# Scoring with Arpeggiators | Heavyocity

So by definition, it's just going to be faster. It's just going to like showcase this subdued anxiety, this imminent danger as we progress towards the shadow and as the shadow progresses towards the main character.
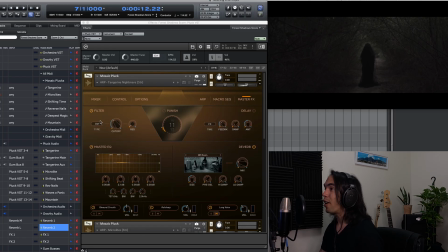But the other cool thing is like by automating the daft filter, I'm able to like muffle the sound so it becomes something more of the background, open it as the danger becomes more imminent. And by tweaking the resonance, I'm able to create these very cool dives.
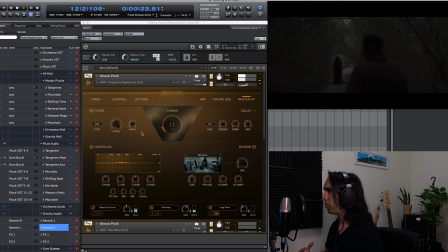And then the next one becomes a little brighter, a little nastier. You might be thinking, Luis, but I heard another one. Why are we listening to just one preset?
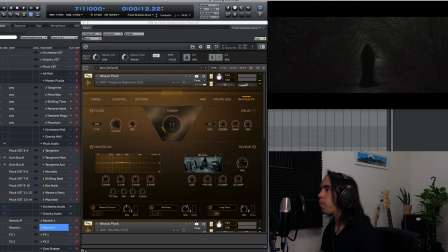Well, because what I did, I grabbed the output of this preset, and let me just show you what I did.
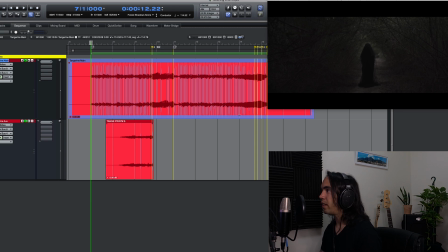And then I printed it out, copied the end of it, reversed it and put it at the, here at the early onset. And if I just play that, I detune it a little bit.
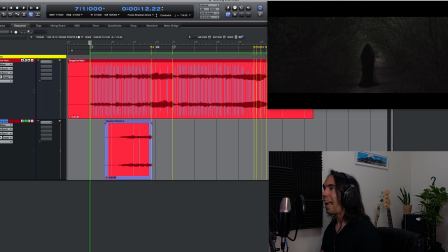And this is going through more effects, like more reverb and more delay. And the effect is kind of like foreshadowing that this big dive is coming. Boom. And that main one is the one that occurs synced up to the moment the shadow is approaching the main character slowly. So it also has this effect of slowing down time, because not only it becomes this aggressive,
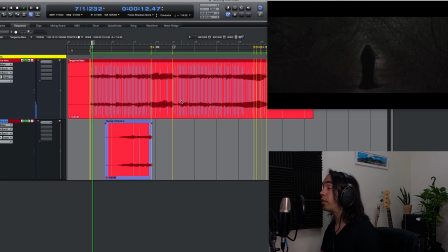distorted dive, it also overwhelms the output, so it basically destroys the arpeggio. And it goes back. So I thought that was pretty cool.
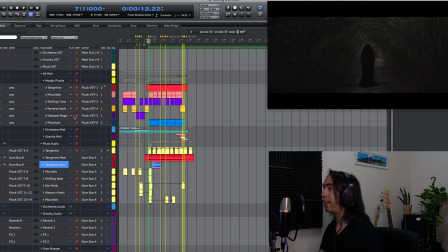And then the last thing that I had is another arpeggio that I like very much, which is From the Mountain.
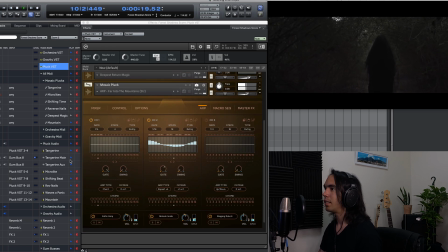Far Into the Mountain. Let's get rid of the dives. I know we like a dive. What I like about this is basically it has a different pattern, a repeated pattern.
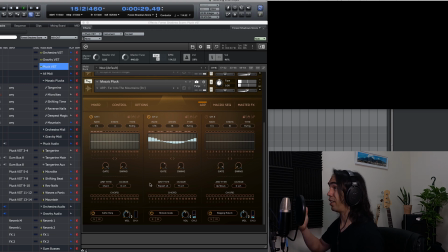So when you play that note, it just plays it 4 times before moving into the next note in the chord. And what I'm doing here is I'm performing the same notes from the pattern from the original microlights. So when you play them together,
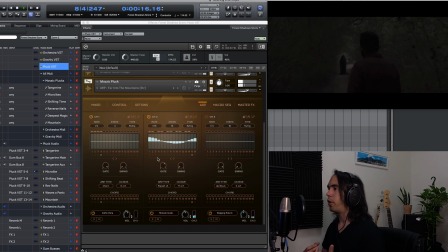they are playing different rhythms, slightly different rhythms, but they're also doing a slightly different chord progression. But they're doing it at different paces, which adds to the complexity of the rhythm, which,
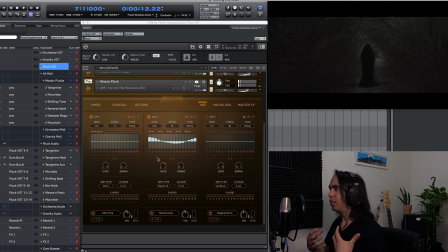without getting too much in the way, adds to the intensity and to the scariness of the moment. So let's put all of these instances together, all of these instruments, so you can see how the arpeggios, the reverses, and the swells are telling the whole story of the cue. After, I also added orchestral strings and some gravity sweeteners to add some more depth and polish to the mix. But if you listen to just these instruments, you can see the rhythmic tension is there, the suspense, the thriller, the eerie vibe, everything's coming from arpeggios, reverses, and from Mosaic plug overall.
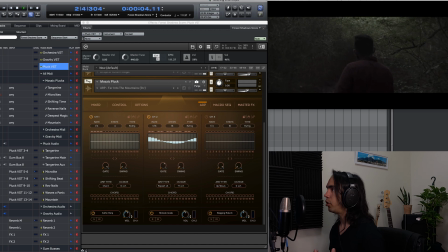You got microlights setting up the mood. You got the swells and the heartbeats setting up the feeling. Stuff is gonna happen. Everything kicks in. You got the anxiety building up.
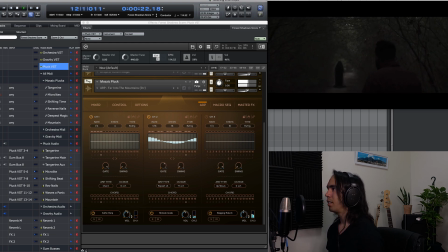First dive, we close up, time slows down. Then everything becomes more complex, more open. Slow down. Halt to stop. And nothing good can happen after this scene, right? So there you have it. As you can see, arpeggiators are a really powerful tool to create a cinematic score. With them, you can find motifs by having the arpeggiator outline a chord in a way you would not expect. You can also juxtapose very different rhythms very easily, like 16ths against triplet notes, to create tension, to create rhythmic drive.